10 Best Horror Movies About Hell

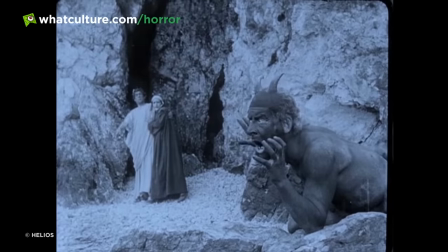Upon its release, it was possibly the most graphic and disturbing movie ever made.
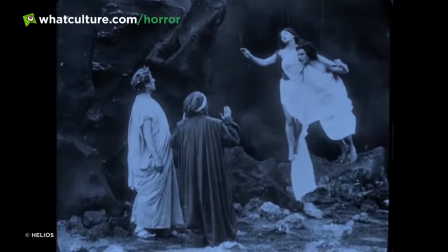Additionally, the archaic and ancient style of the film actually contributes to it,
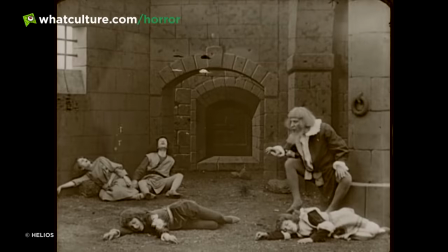as the gritty look and creative VFX give it an uncanny and peculiar vibe. Sometimes, looking back over 100 years can surprise you.
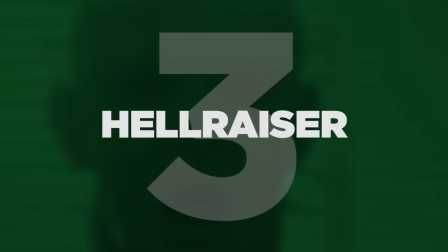Number 3.
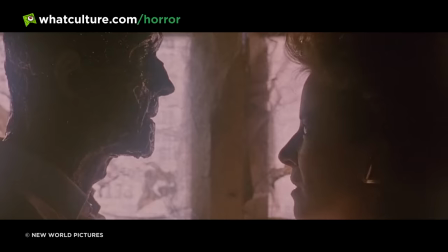Hellraiser Of all the perverted and frightening depictions of hell in the movies, Hellraiser is quite possibly the most iconic it's a franchise
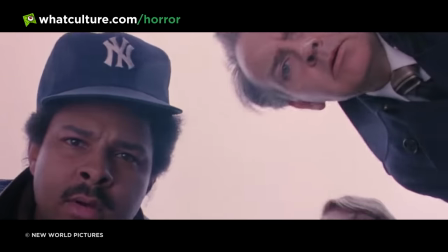that truly adores the terrifying world it depicts and would have easily made it to the top of this list were it not for the drastic decline in quality that the series
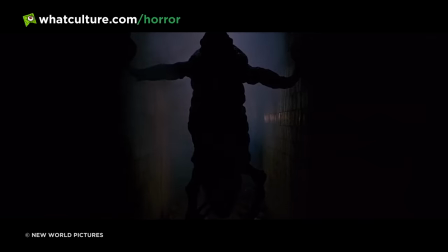took still the original flick is a deliciously scary delight to this day
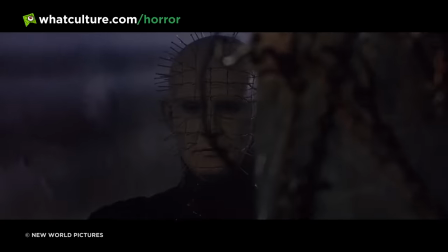Hellraiser based on the novel The Hellbound Heart by Clive Barker is
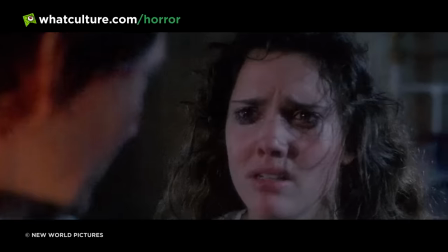the film that introduced the iconic pinhead and the Cenobites to the cinematic world
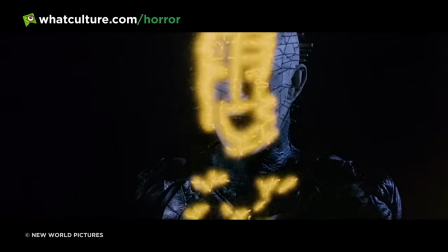it follows the events after a man named Frank rises from the dead and his brother
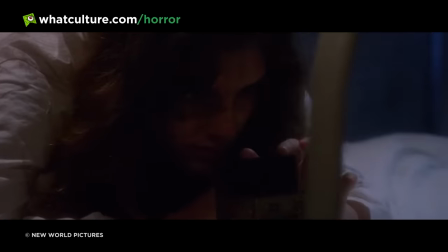Larry's wife, whom he had an affair with, helps him to regain his body by killing unsuspecting men.
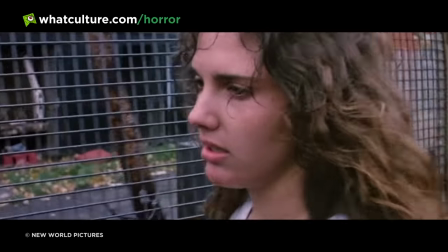However, soon the interdimensional hellish Cenobites arrive at the behest of Larry's daughter Kirstie.
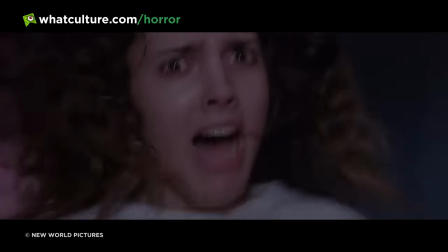As expected, they bring with them carnage, body horror, and some of the best monster designs in horror movie history.
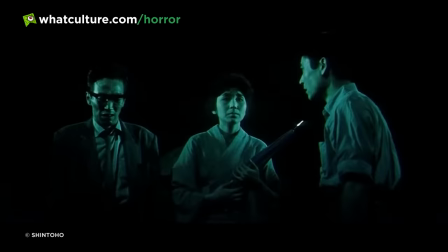2. The Sinners of Hell When it comes to horror movies, you'll never be let down by looking towards Japan.
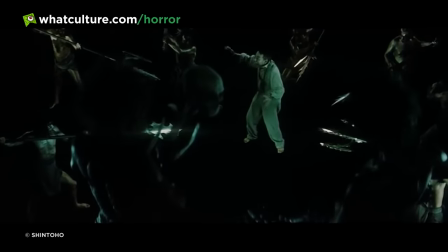the land of the rising sun's history with the medium is profound and their cinematic ventures into
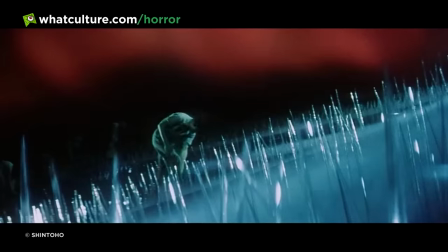the darker side of the world have led to some of the greatest horror experiences of all time
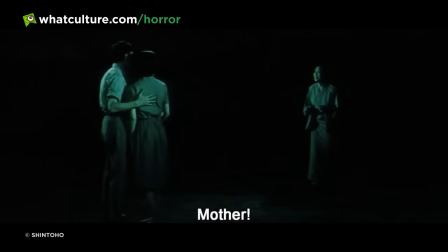so it's hardly surprising that a japanese movie's exploration of hell would be as entertaining
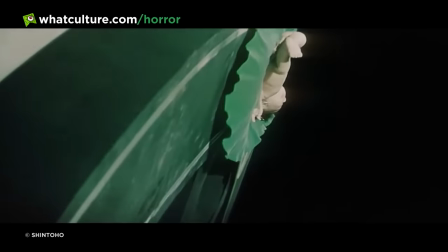as this the sinners of hell originally titled jigoku is a winding
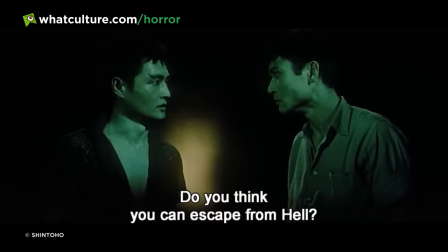twisting tale that talks of multiple characters and their sinful lives tied up in
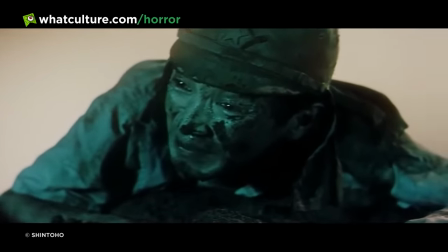plots of revenge infidelity and crime you see as the characters encounter each other
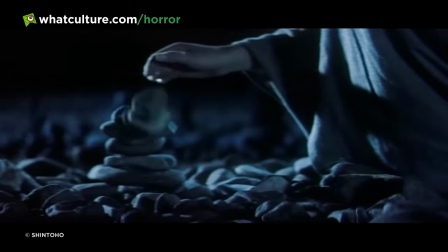in the gates of hell, witnessing the unprecedented torture of the damned souls and facing unspeakable horrors.
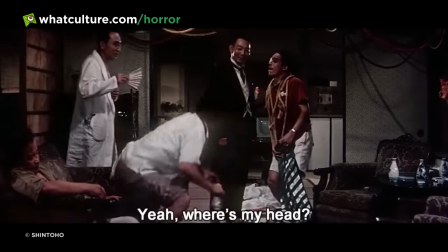Despite being a movie from the 1960s, the landscape of hell in Jogoku is monstrous.
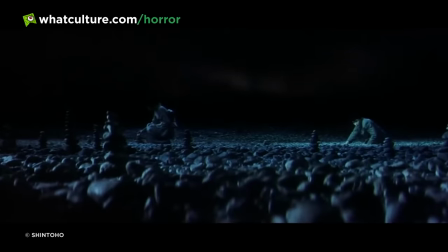The clever use of color makes the underworld look entirely alien yet familiar at the same time,
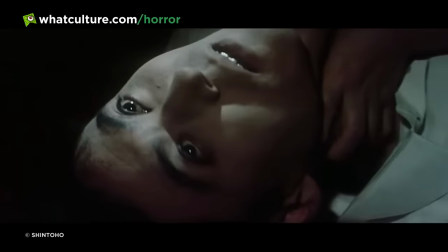and it makes for a striking contrast from the world up above.
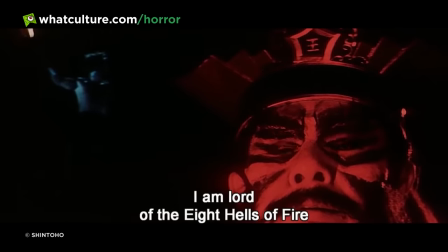Though spending most of its runtime in the real world, you learn about the characters and grow invested in the plots of revenge and deceit,
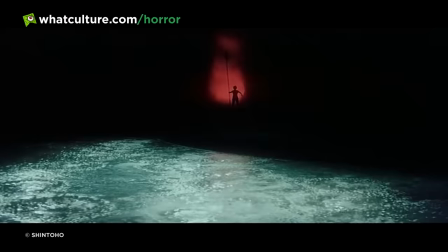only to be attacked by the sudden shocking transition into eternal damnation. 1. Jacob's Ladder If you've ever enjoyed a Silent Hill game,
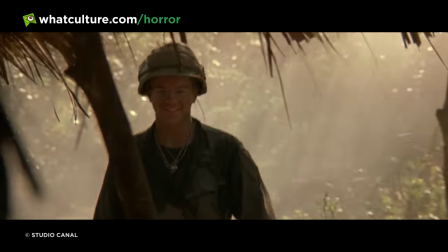then you've got Jacob's Ladder to thank for that, as this movie was a significant influence on that gaming franchise.
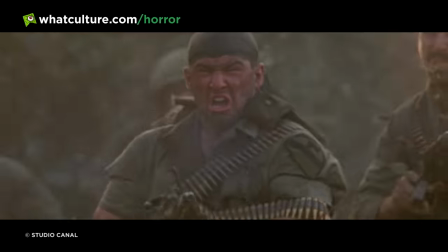The amount of horror projects that look to this flick for inspiration is profound, and once you check it out for yourself, you'll see why that's the case.
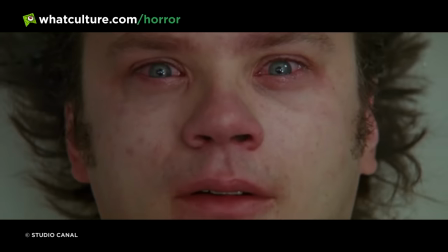Jacob's Ladder is a meaningful and poignant horror flick that follows a Vietnam veteran named Jacob,
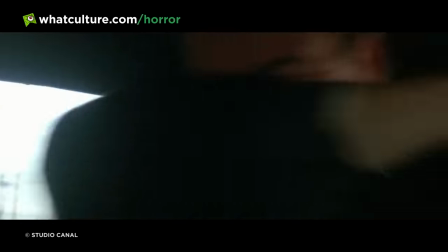go figure, as he mourns the loss of his son and begins to experience a slew of hallucinations.
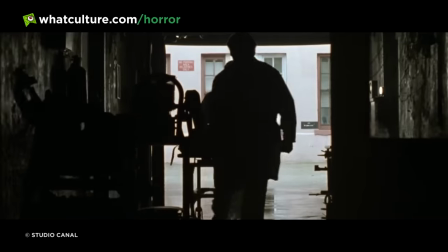You watch as he attempts to figure out what's real in the frightening hell that he finds himself in.
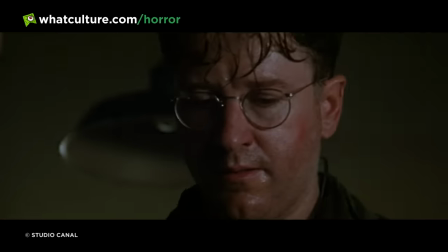Part of what makes this film so fantastic is how it approaches horror from a different perspective.
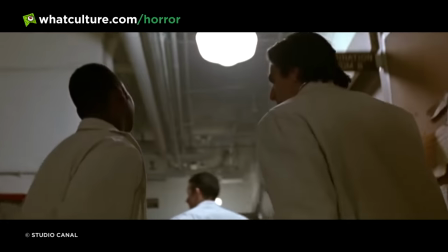Rather than working hard to frighten you constantly, it plays at a slower and more relaxed pace.
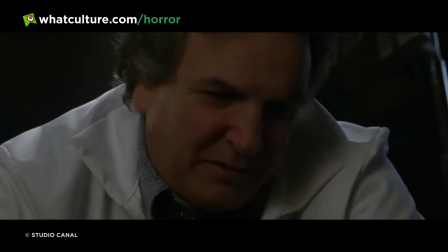It's an emotional experience thanks to the protagonist's journey and the slower energy, but still delivers on some thrilling scares.
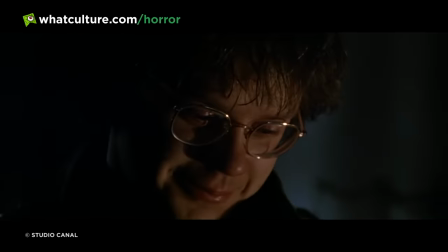There is a beautiful sense of metaphor to the movie, as the experiences and trauma of Jacob are what torture him,
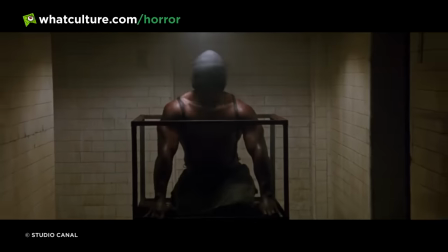making it a unique depiction of a personal hell. There might not be any fire and brimstone, but you'll feel the touch of damnation all the same.
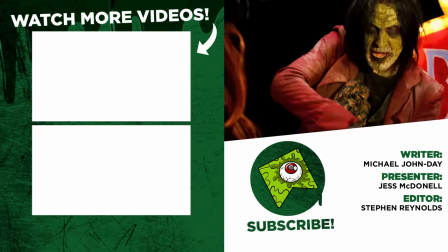And that's our list. Do let me know down in that comment section if you can think of any other great horror movies about hell.
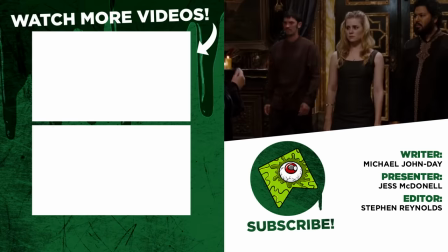As always, I've been Jess from WhatCulture. Thank you so much for hanging out with me. You can come say hi to me on my Twitter if you like, where I'm at JessMcDonald.
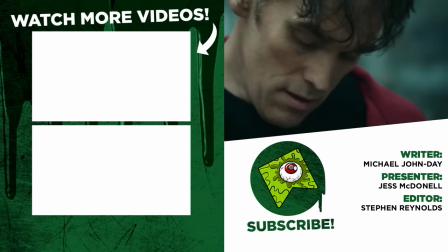But make sure you stay tuned to us here for way more horror goodness.